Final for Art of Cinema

Greatest Showman is a film built on spectacle, energy, and theatricality. In this video essay, I'll explore how the film uses mise-en-scène and editing to create a world of fantasy and emotional uplift.
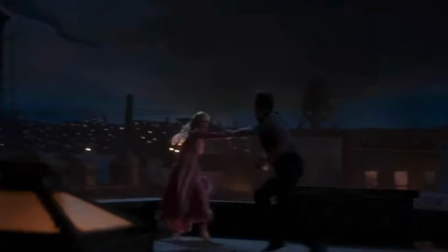I'll break down key scenes to show how visual design and rhythmic cutting work together to turn a musical into a cinematic experience. Mise-en-scène refers to what's placed in front of the camera: sets, costumes, props, lighting, and actor movement.
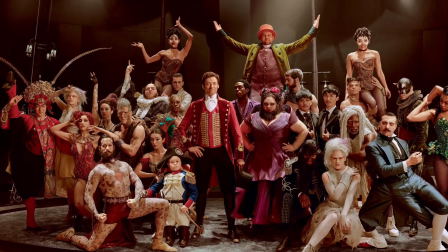In The Greatest Showman, the filmmakers lean into a heightened theatrical style that emphasizes fantasy rather than realism. The film uses bold, saturated colors, deep reds, royal blues, golds, to create a sense of magic and wonder. The circus's performers' costumes each reflect individual identity,
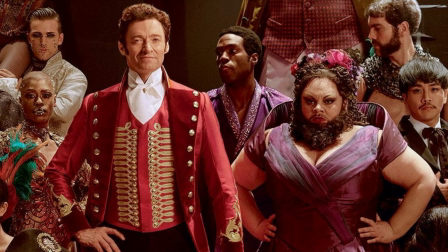such as the bearded lady's regal gowns or the trapeze artist's glittering outfits. And of course, Barnum's red, iconic, tailored coats. It's important to note that these things aren't historically accurate, but that's the point. The color palette creates a dreamlike version of the 19th century, where The Greatest Showman is. Lighting also reinforces the theme of transformation. Soft, warm lighting makes the circus feel accepting and homelike.
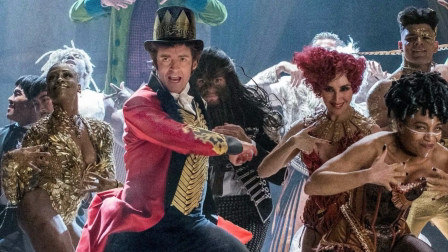Spotlights highlight performers as the stars they're becoming.
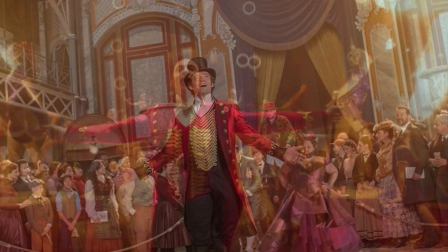Harsh lighting is used in moments of conflict, like when Barnum shuts the performers out of his high society party.
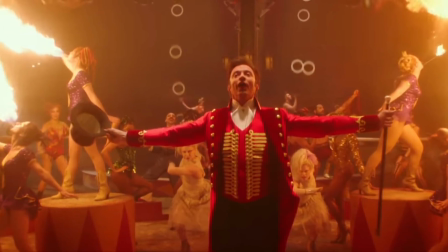Another part is actor blocking and choreography. Movement within the frame is choreographed as precisely as the dancing. In This Is Me, performers move from shadow to light as Letty Lutz claims her voice.
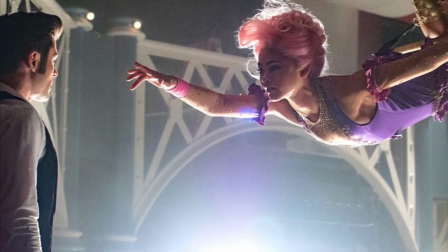In Rewrite the Stars, the trapeze choreography embodies the tension and longing between Anne and Philip. The physical staging doesn't just support the story, it completely involves and is the story. The editing in The Greatest Showman is fast-paced and music-driven. It is a musical, after all. The cuts emphasize rhythm, energy, and emotional beats. Firstly, I'm going to start talking about the musical editing and cutting to the beat. Many scenes sync cuts to the music, a technique that's used heavily in music videos, which makes sense because this is such a musically directed movie.
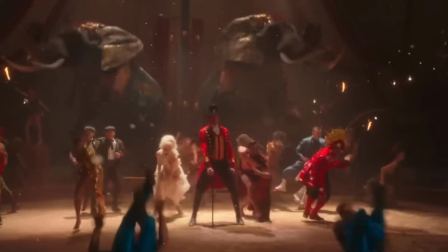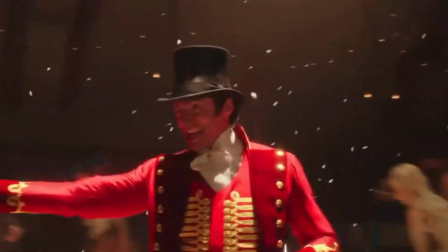In The Greatest Show, cuts accelerate as the chorus builds, which matches the excitement of the performance. In Come Alive, whip pans and rhythmic cutting are used to make the circus feel dynamic and full of movement. This editing style positions the viewers inside the energy of the performance, so it makes you feel almost like you're inside of the movie. Now I'm going to talk about cross-cutting for contrast. Editing also creates emotional contrast. For example, in Never Enough, the camera occasionally cuts to Barnum watching Jenny Lind.
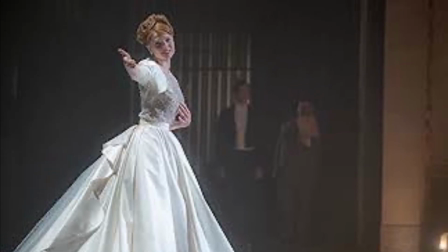The contrast heightens his growing obsession with fame, while Lind's performance remains still, elegant, and controlled. This cross-cutting reveals character motivations without dialogue. Now I'm going to be talking about montage to show transformation.
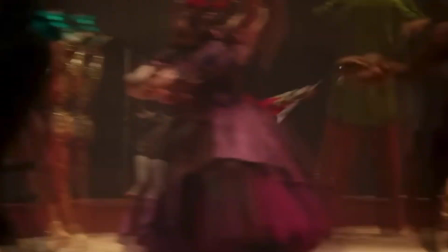The film often uses montage sequences to show upward momentum.
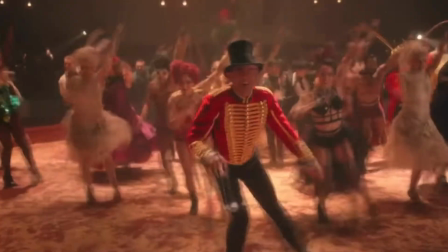For example, in A Million Dreams, the sequence shows Barnum growing from a child to an adult through a seamless transition.